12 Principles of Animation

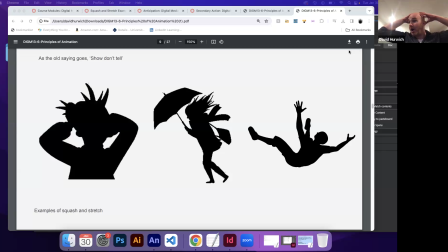(20:46)
They'd be like pulling, you know, their heads like this, like, you know, really over exaggerate everything. How can we tell that this woman is, you know, what's going on here? Well, she looks like she's struggling. How can I tell? Where her body's kind of at a weird angle, right?
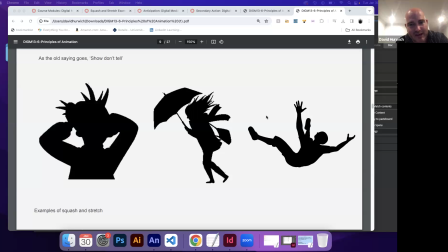(21:02)
She's kind of like, it looks like she's fighting wind, you know, like her hair is blowing back and she's got like a scarf or something that's blowing back, right? What's going on here? Well, I'm assuming this guy's falling. He's in an awkward position that you wouldn't get to normally by just having, you know, standing around or laying down.
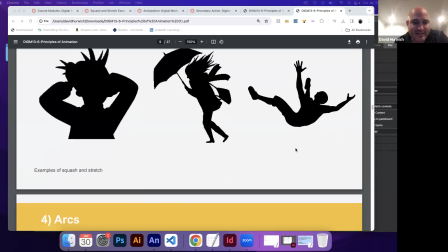(21:21)
So I'm assuming he's falling, you know. And so that's examples of staging.
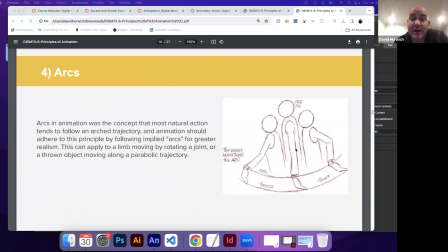(21:31)
Next is the idea of arcs. Okay. Arcs is the idea that in real life, things don't typically move in a straight line. A lot of times they move in an arc.
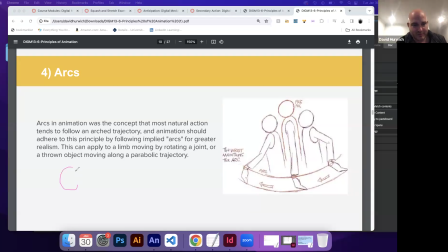(21:43)
So if you were to throw a baseball from the left side to the right side, it doesn't really go straight. What really happens is the baseball kind of goes up a little bit and then it goes down because of gravity. Okay. So it's going up because it's very hard to do anything perfectly straight.
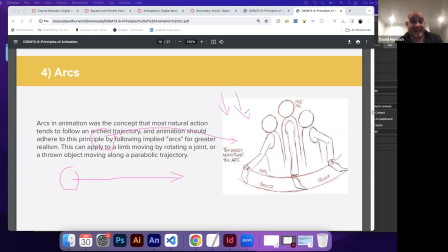(22:01)
And then the literal gravity is kind of pushing it down. So it really moves more in an arc. Okay. So if I move my arm, I move my arm more like in an arc. I don't move it like this. That's very unnatural. Okay. Tends to look a little more mechanical. So here it's like, okay,
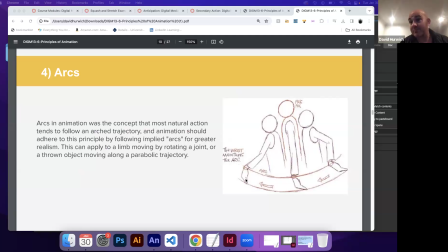(22:23)
you know, this guy's arm is swinging. That should be more in an arc.
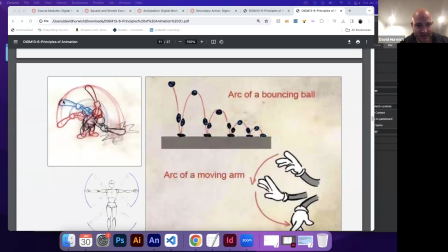(22:27)
So it's like when this guy swings the baseball bat, it should be swung in kind of an arc format.
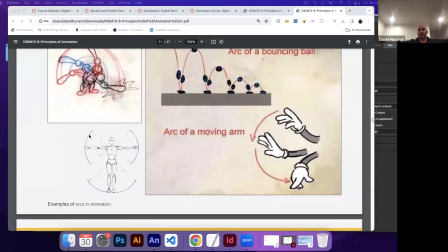(22:35)
You know, when people move their arms like snow angels, right? They kind of go in an arc formation. Here's some more examples of that.
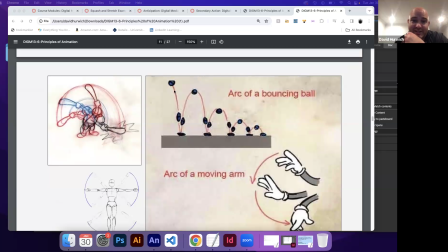(22:48)
So when a ball bounces, it doesn't bounce in a linear form, like a, you know, like a Z shape or an N shape. It would kind of, you know, kind of do that.
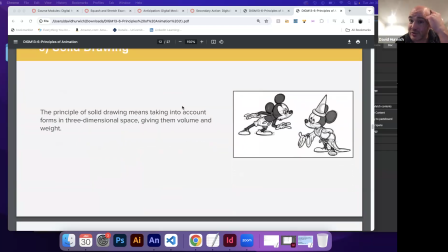(23:02)
Solid drawing is kind of what we were talking about earlier, like last week, which is drawing objects that feel like they have depth to them. Okay. So if I have this is a box or a rectangle, right?
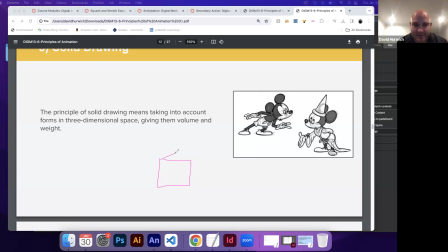(23:18)
But if I want my box to feel like it has depth, then I can use perspective. This is a little off, but, you know, cut me some slack. And then I could use, you know, shadow and things like that to give it a little more, to feel a little more three-dimensional.
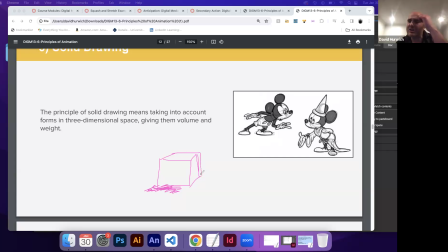(23:33)
Okay. Solid drawing really means that your objects feel like they have actual depth. Like even though they're two-dimensional drawings, they don't feel flat. Okay, so here with Mickey, it's like due to the way his legs are positioned, the way that his torso is drawn,
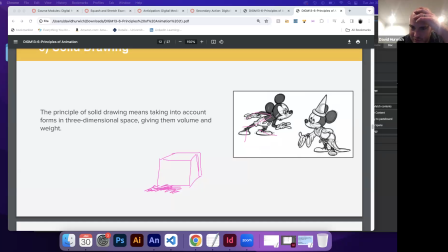(23:50)
this arm is in front of the torso, this arm is behind the torso, you know, his eyes are behind the nose here, or in this drawing, even little things like just that little curve in the hat
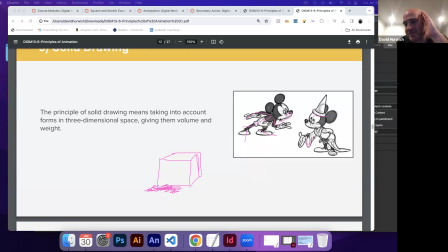(24:05)
or this use of drapery here really gives Mickey kind of a in the fact that the feet, you know, he could have drawn the feet to be like this, where they're literally flat to the camera, but that wouldn't have felt particularly very realistic.
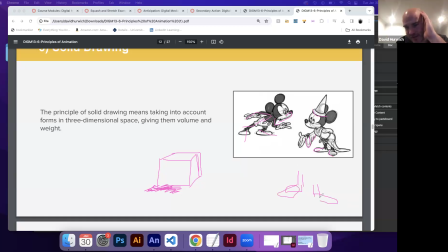(24:19)
Instead, whoever drew this drew kind of the feet kind of like that, right? They're kind of facing the camera. That gives it a little more solidness, a little more three-dimensional quality to them.
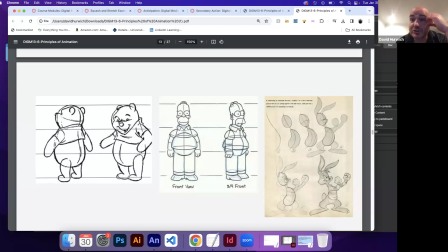(24:35)
So here in these characters, even though all these characters are two-dimensional, they still feel like they have depth to them.